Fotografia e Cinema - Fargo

Ciao ragazzi, io sono Emanuele, bentornati su questo mio canale dedicato alla fotografia e al videomaking. Oggi, come da titolo, sono qui per parlarvi un po' della fotografia del film dei fratelli Coen Fargo, la cui fotografia è stata curata dal grandissimo Roger Deakins, che ormai sul mio canale abbiamo analizzato, straanalizzato, sviscerato, ma della bellezza visiva che ci regala Roger Deakins non siamo mai sazi.
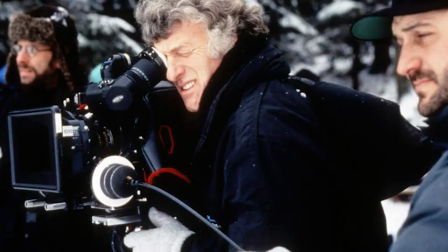(0:35)
Fargo è stato girato con camere Arriflex 35BL4 e con obiettivi Zeiss Standard Speed Lenses e con focali più lunghe rispetto a quelle che sono soliti utilizzare i Coen. Solitamente infatti loro come lunghezza focale in generale, in media, prediligono un 25 mm, mentre invece in Fargo come lunghezze focali principali sono state utilizzate il 32 mm e il 40 mm. I fratelli Coen con Fargo hanno voluto rendere interessante il non interessante, raccontando una storia sull'oscurità dell'animo umano attraverso persone oggettivamente noiose.
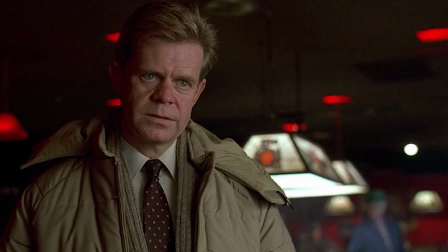(1:13)
Persino il protagonista Jerry mantiene quasi per tutto il film un aspetto imperturbabile, almeno in apparenza. E quest'aura di noia si riflette anche negli esterni, dove cosa vediamo quasi sempre, solo ed esclusivamente? Neve, neve, neve. Come mantenere per cui l'interesse lungo tutto il corso del film?
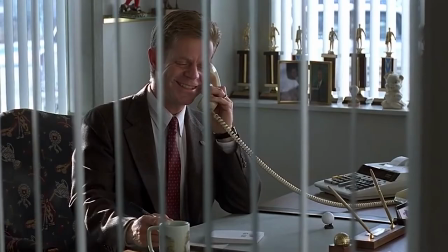(1:32)
Ad esempio studiando bene le inquadrature. Vediamo ad esempio come viene inquadrato Jerry in questa scena.
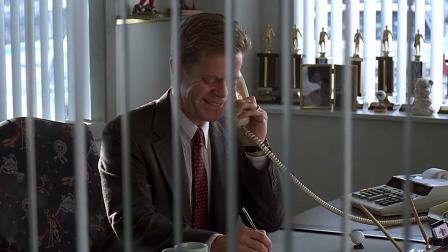(1:38)
Ha passato tutta la vita secondo le regole e anche adesso che il mondo intorno a lui sta per implodere, pretende di continuare a vivere secondo la retta via,
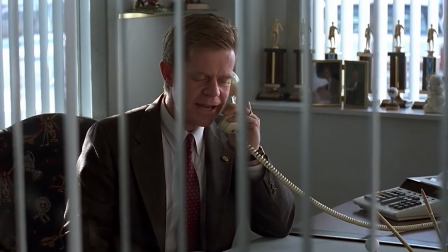(1:47)
simboleggiata da queste linee verticali, che però sembrano più indirizzate a distruggerlo,
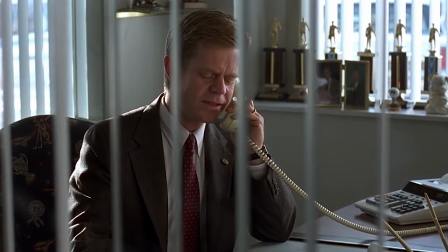(1:51)
linee che peraltro ricordano anche un po' le sbarre di una prigione.
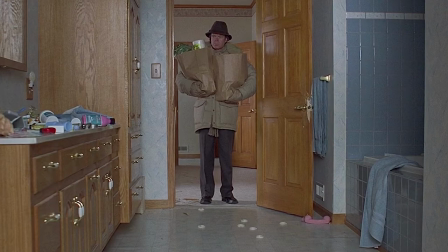(1:55)
E vediamo poi come in quest'altra scena, quando Jerry torna a casa e scopre che il rapimento che ha studiato a lungo è finalmente avvenuto, viene ripreso con un teleobiettivo che ha l'effetto di appiattire la prospettiva e di isolarlo.
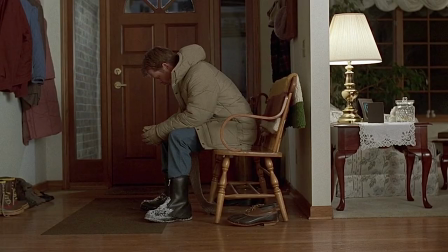(2:09)
È molto solo in questa inquadratura. Forse lo si vuole anche un po' sminuire per la deprecabile azione che ha appena compiuto.
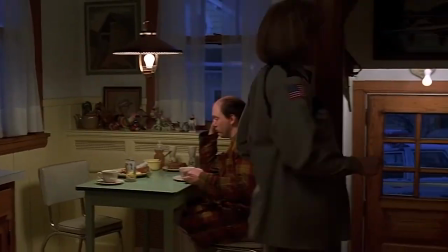(2:16)
Vediamo invece questa scena tra Norm e Marge. Il rapporto tra loro due viene mostrato in netto contrasto rispetto a quello tra Jerry e sua moglie.
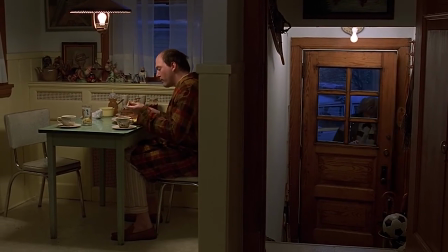(2:24)
Se Jerry viene inquadrato da solo, isolato, Marge e Norm qui restano sempre nella stessa inquadratura. Per quanto riguarda invece gli esterni, si voleva restituire l'aspetto squallido della vita in quella zona di inverno, per cui era molto importante,
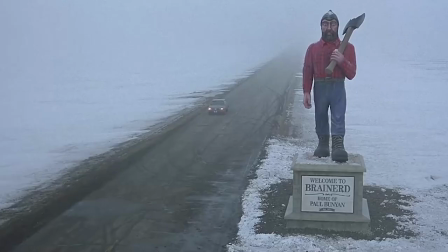(2:39)
fondamentale, non riprendere in giornate soleggiate, favorendo per di più riprese nelle quali non si potesse vedere la linea dell'orizzonte.
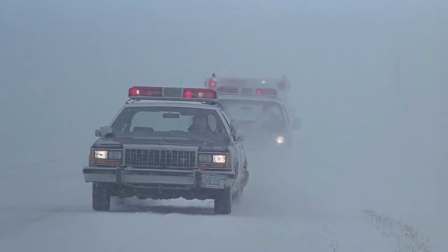(2:46)
Così facendo la neve diventa impenetrabile, un paesaggio desolato e immutabile che inghiotte gli insignificanti esseri umani. In altre scene la neve può avere un effetto opposto, il suo bianco contrasta nettamente con altri oggetti,
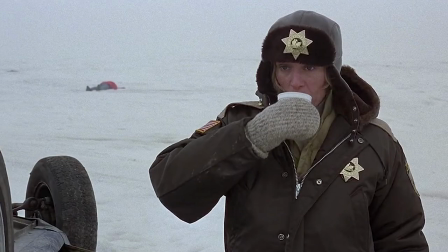(2:59)
consentendo composizioni nelle quali le figure sullo sfondo sono facilmente visibili. In questo film la neve è soffocante, è inevitabile, è facile perdersi in essa e peraltro non offre alcun posto dove nascondersi. Per quanto riguarda poi la tecnica di illuminazione adottata da Roger Deakins in questo film,
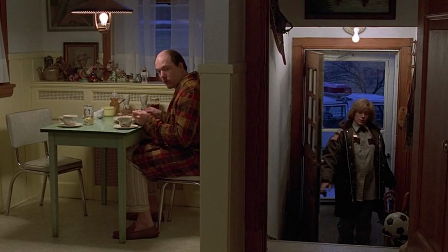(3:18)
essa si basa soprattutto sullo sfruttare la luce del giorno e su lampadine un po' più luminose di quelle normali applicate sulle luci pratiche,
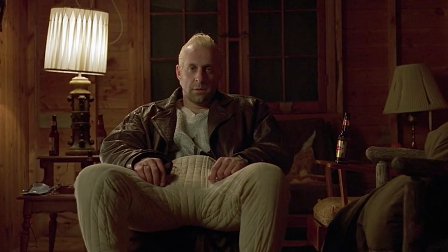(3:26)
occasionalmente integrate da luci nascoste. E per Deakins scegliere le giuste luci pratiche è molto importante, per questo trascorre molto tempo con l'acquirente degli oggetti di scena,
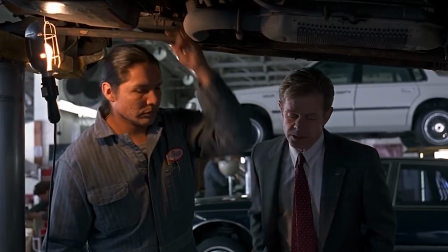(3:37)
così se vuole una certa quantità di luce all'interno in un angolo dell'inquadratura,
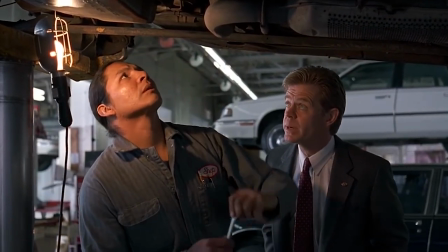(3:42)
può metterci una luce pratica anziché star lì a attrezzare una luce da set, diciamo.
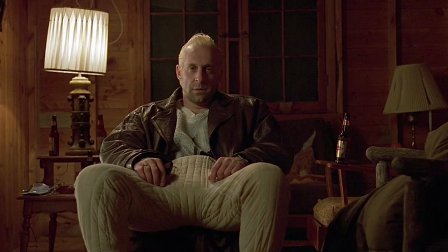(3:48)
Oppure, come ho detto poco fa, può inserire una luce pratica nella scena e poi rinforzarla con una luce al di fuori dell'inquadratura. Questo, come afferma lui stesso, gli dà una notevole flessibilità. Però lui stesso afferma che a volte esagera un po',
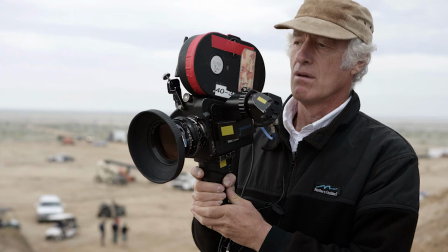(4:03)
perché a volte arriva a pensare che non può mettere una luce in un punto dell'inquadratura a meno che non ci sia una ragione per essa.